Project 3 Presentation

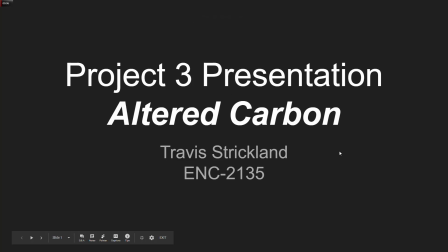(0:00)
For my project, I'll be discussing the cinematography and the soundtracks of the show Altered Carbon and how they contribute to the world building and overall emotion of the show, and how that relates to the overall key elements and motifs of the science fiction genre.
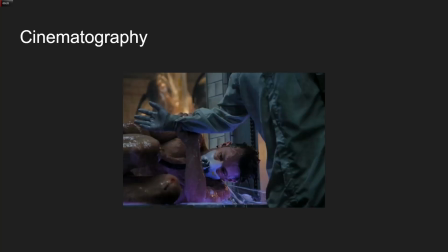(0:16)
For my first topic, I'll be discussing the cinematography. This first shot is of the main character coming out of 250 years of imprisonment in a new body. He is extremely disoriented to the people around him and his environment.
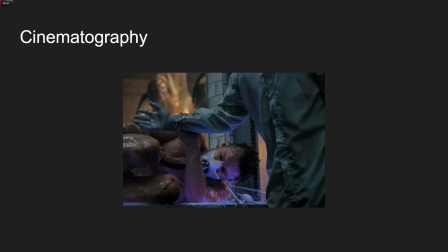(0:30)
This shot does such a great job of capturing our primal fear of the unknown, a vital element in most science fiction genres. You can really see the distress and fear that he's experiencing coming into a world that he's never been in before.
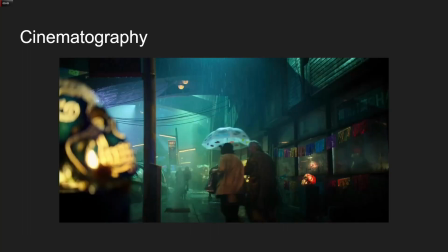(0:44)
This scene captures how the distant future isn't so far from our own reality. The people still need umbrellas, and there are still back alleys and slums that people head through with care. I believe the purpose of this shot is to solidify the warnings that the show gives us about not taking our precious resources for granted,
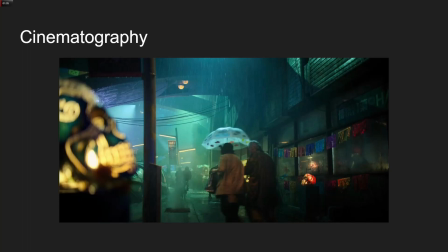(1:01)
or else we may end up similarly to this dystopian future. Science fictions have always either told us of amazing things or warned us of terrible decisions for ours to make. This shot definitely represents the latter.
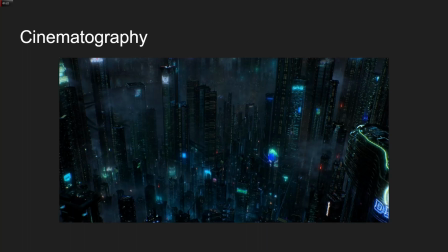(1:17)
Here, we can see the vast metropolis that the show takes place in, unlike anything in our current era. Massive skyscrapers and roads covered by smog. I believe the purpose of this shot is to help the world building and to inspire a sense of awe and wonder.
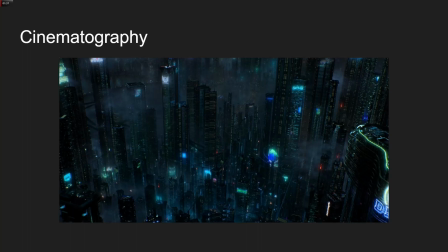(1:31)
Science fiction is known for its motifs of futuristic settings, and I believe that this is a prime example of that.
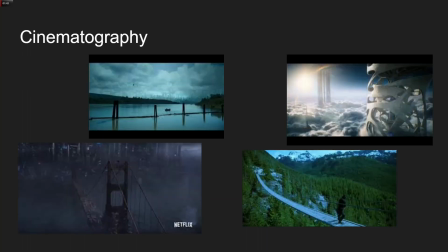(1:39)
For my last slide on cinematography, I've compiled 4 pictures that accurately represent how vast and amazing the world of Altered Carbon is. Science fictions have always wanted to bring new ideas and new places to the viewer's mind,
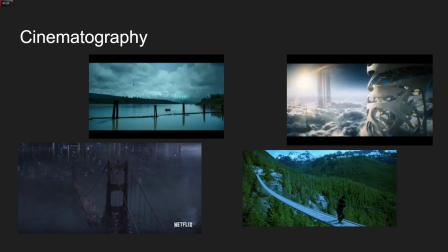(1:55)
to give them new ideas and new places to imagine of when they dream. From unimaginably blue lakes to vast forests of another planet, we can see that not everything is as grim as it may seem in the show.
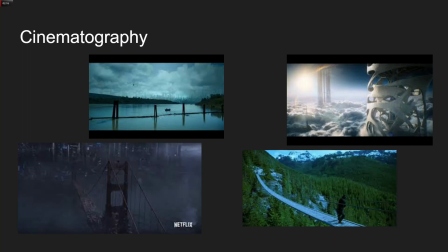(2:11)
However, there are places that we know today that have been completely ruined. For instance, this picture of the Golden Gate Bridge, now trashed, ruined, and a slum for the diseased. The world also has a lot of darkness to it.
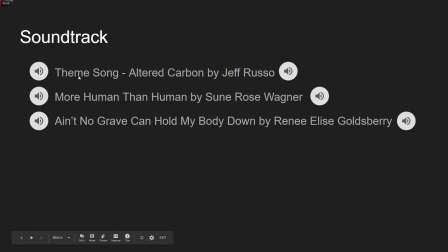(2:30)
My second topic, I'll be discussing the soundtracks of Altered Carbon.
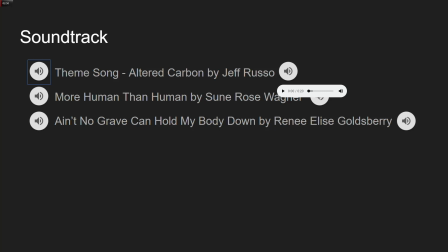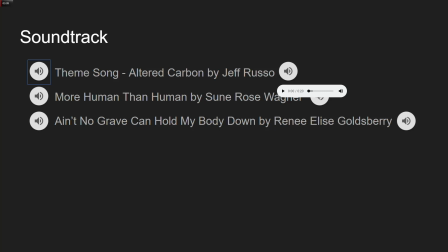This first piece is the song that you hear at the beginning of each episode.
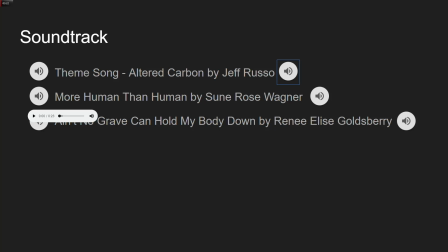(3:16)
I feel like it truly embodies the tone of the show as a whole, as it sets up the mystery and wonder that the show gives off. I believe it's perfect for a show that just establishes such a hard setting in a world that we couldn't even imagine.
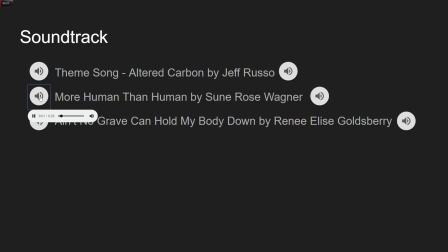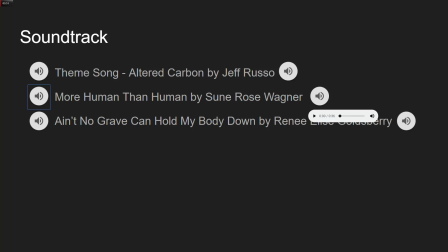With the show being an action-adventure and a science fiction, there are bound to be some action scenes.